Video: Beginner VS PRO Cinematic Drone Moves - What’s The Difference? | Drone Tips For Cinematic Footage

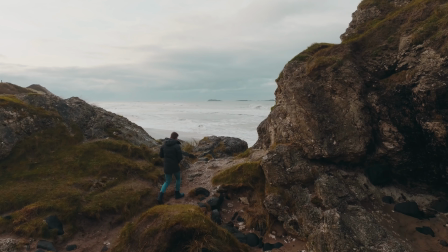(0:00)
Today I'm going to teach you how to take common drone moves we do all the time and with
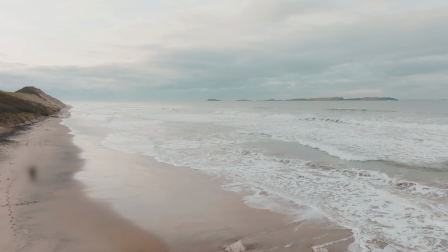(0:04)
a few simple and easy changes make them much more cinematic and much more professional. Let's jump right in. Hey everyone, today I'm going to show you how you can take simple drone moves that we do all the time, really common drone moves,
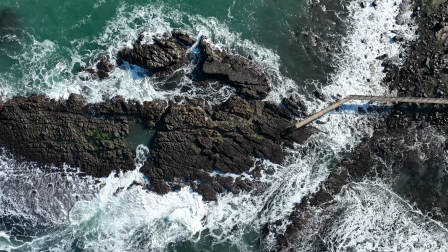(0:16)
and with a few really easy tweaks take them from beginner to professional and make them much more cinematic. I'll be first showing you the original common drone move and then I'll be showing you how you can make it more unique and exciting by showing you how
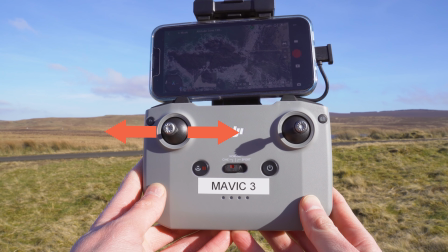(0:30)
to set up the shot and then by showing you the controller inputs you need to make to take your drone moves to another level. You will then be able to use them drone moves in your own projects. And at the end of this video, I'm going to be editing the drone moves together into a sequence of sound effects, color grading and music just to show you what's possible.
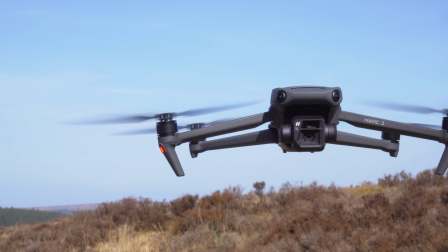(0:49)
Now the drone I'm using today is the DJI Mavic 3. Quite simply, the best drone you can buy right now for ultimate video quality. But if you want to see any of the gear I'm using in this video, I've put a link in the description down below. Also worth noting that I'm using stick mode too, which you can change in the settings on your DJI fly app.
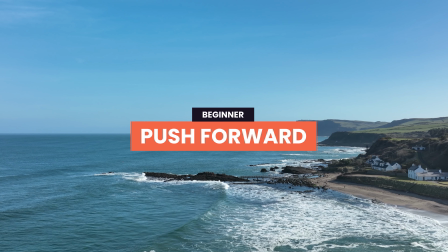(1:07)
Now with all that out of the way, let's take a look at move number one. The classic push forward is an incredibly simple move and probably the first move you've ever done with a drone.
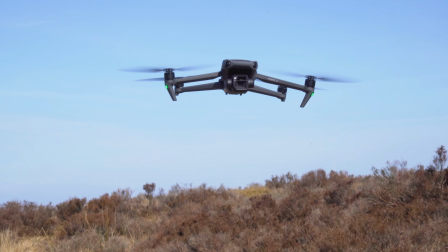(1:16)
It's extremely easy to do and delivers cinematic footage, but it could be made even better.
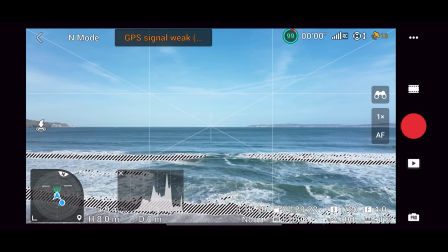(1:22)
Let's first look at the original move and then how to improve it.
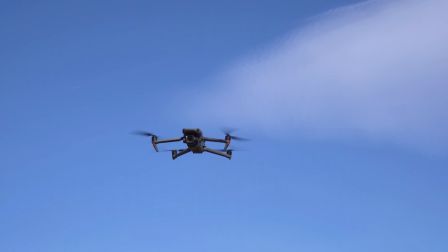(1:25)
So the push forward usually involves flying up nice and high and And then simply pushing the right stick up to start the drone moving forward.
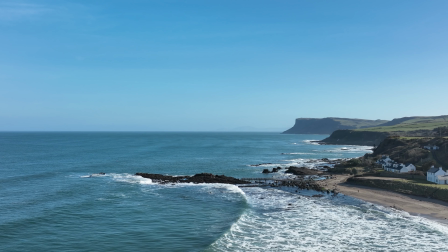(1:32)
Incredibly important to not have jerky motion for this move, you want it to be steady and smooth. Looks great, but let's take it up a level and make it a little more professional.
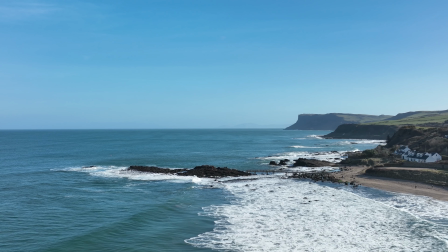(1:41)
To do this we want to add movement as we push forward, and I recommend descending.
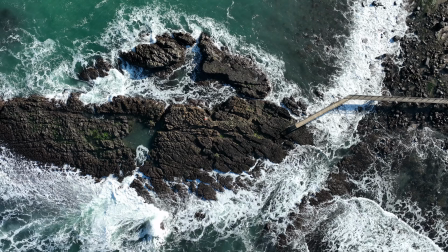(1:45)
To do this again fly up high, and this time push forward by pushing the right stick up, but also start to descend at the same time by pulling the left stick down. I recommend normal mode for this as it's the perfect speed to get cinematic motion. You can see that adding another subtle movement makes this move look much more professional and using it will help level up your productions.
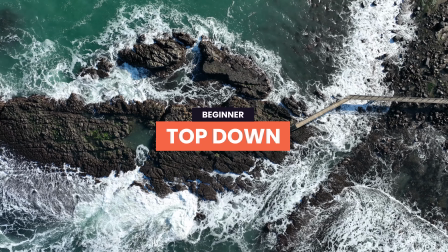(2:05)
Another absolute classic that most beginner drone pilots turn to is the top down.
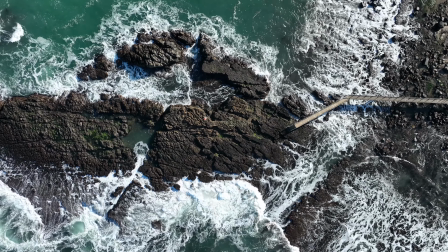(2:10)
An epic perspective that can only easily be achieved with a drone, giving you a look at locations in an entirely different way.
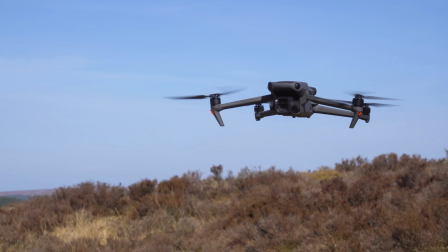(2:17)
Before we look at how to spice this up a bit to make it even more cinematic, let's look at how the original move is done and it couldn't be simpler.
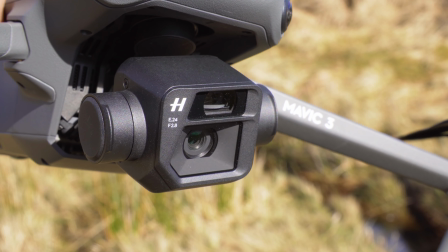(2:25)
Again flying the drone up high you want to gimbal straight down using the gimbal wheel on the controller and this perspective
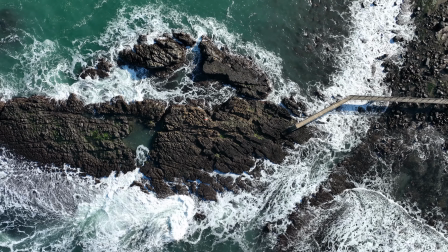(2:30)
looks great for videos and photos but to make it even more cinematic we again want to introduce another movement.
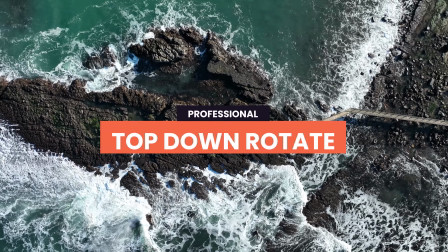(2:36)
To make this move much more professional we're going to rotate while looking straight down.
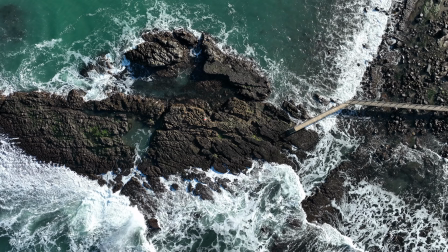(2:41)
To do this gently push left or right on the left stick to start the rotation and you want the rotation to be really subtle so cine mode works best for this.
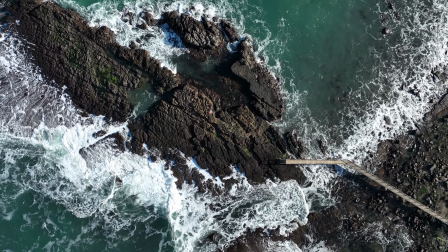(2:49)
Another incredibly easy move that looks super cinematic.
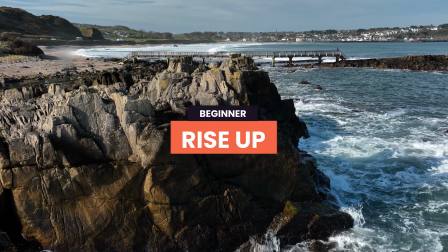(2:52)
The rise up is an incredibly powerful move that can be used in a range of scenarios but it's also super simple to do.
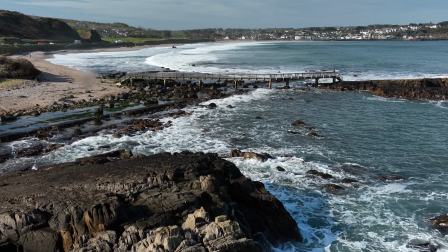(2:59)
Another move that beginners always start with because it delivers beautiful results. Let's look at how it's done and then how we can improve it.
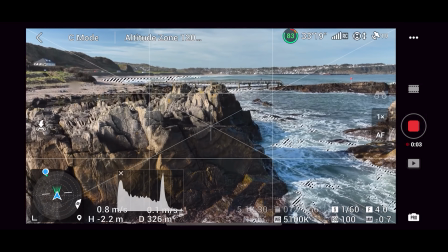(3:06)
To do a rise up move simply start with the drone low down and then fly upwards.
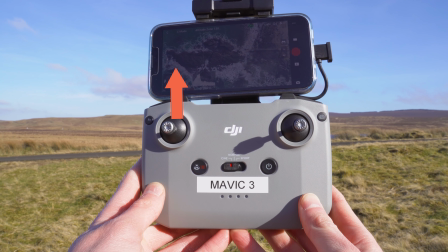(3:11)
This can be done by pressing up on the left stick.
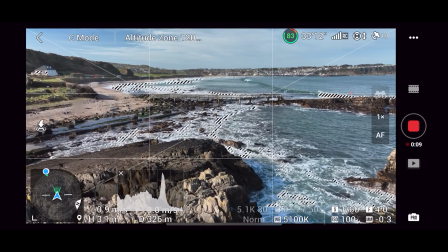(3:14)
This usually looks best if you rise up from behind the foreground object for a greater sense of perspective and to make your shot look more interesting.
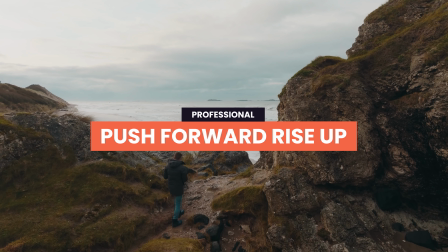(3:21)
So how can we improve this already epic shot? We're going to do a push forward rise up and again have four ground objects to add interest to the shot.
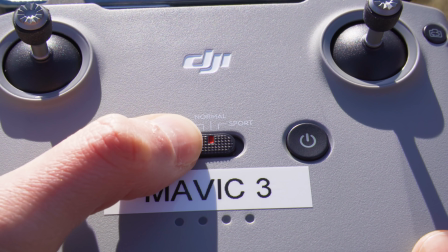(3:29)
Again start with the drone down low and then push both sticks gently forward. Cine mode works best for this as you want the move to be safe, slow and smooth.
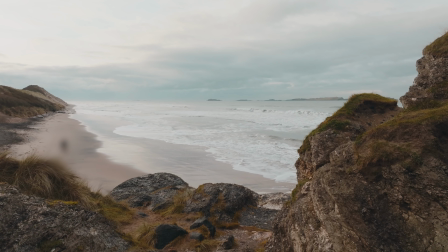(3:38)
In this shot I done the move when flying over myself to reveal the beach and you can see just how epic this move looks.
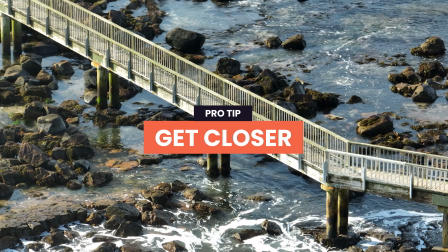(3:46)
Quick top tip If you want to take your drone moves to the next level, I recommend trying to get closer to subjects.
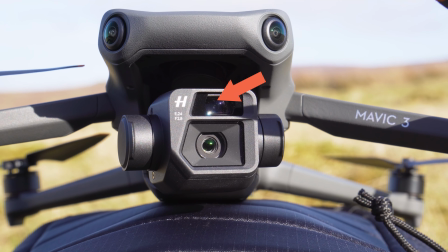(3:52)
But how can we do that while flying safely? Well now with the Mavic 3 amazing second zoom camera,
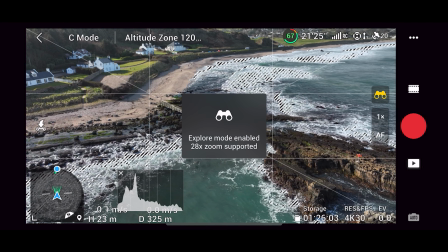(3:57)
we can make it look like we're close to a subject like a cleft face or bridge, but in reality we're nowhere near it.
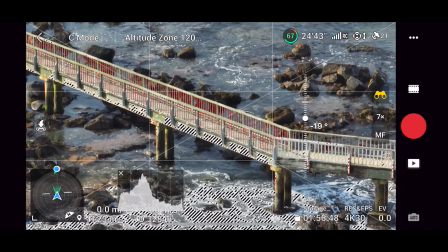(4:03)
This means we can now get those close epic shots while remaining at safe distances.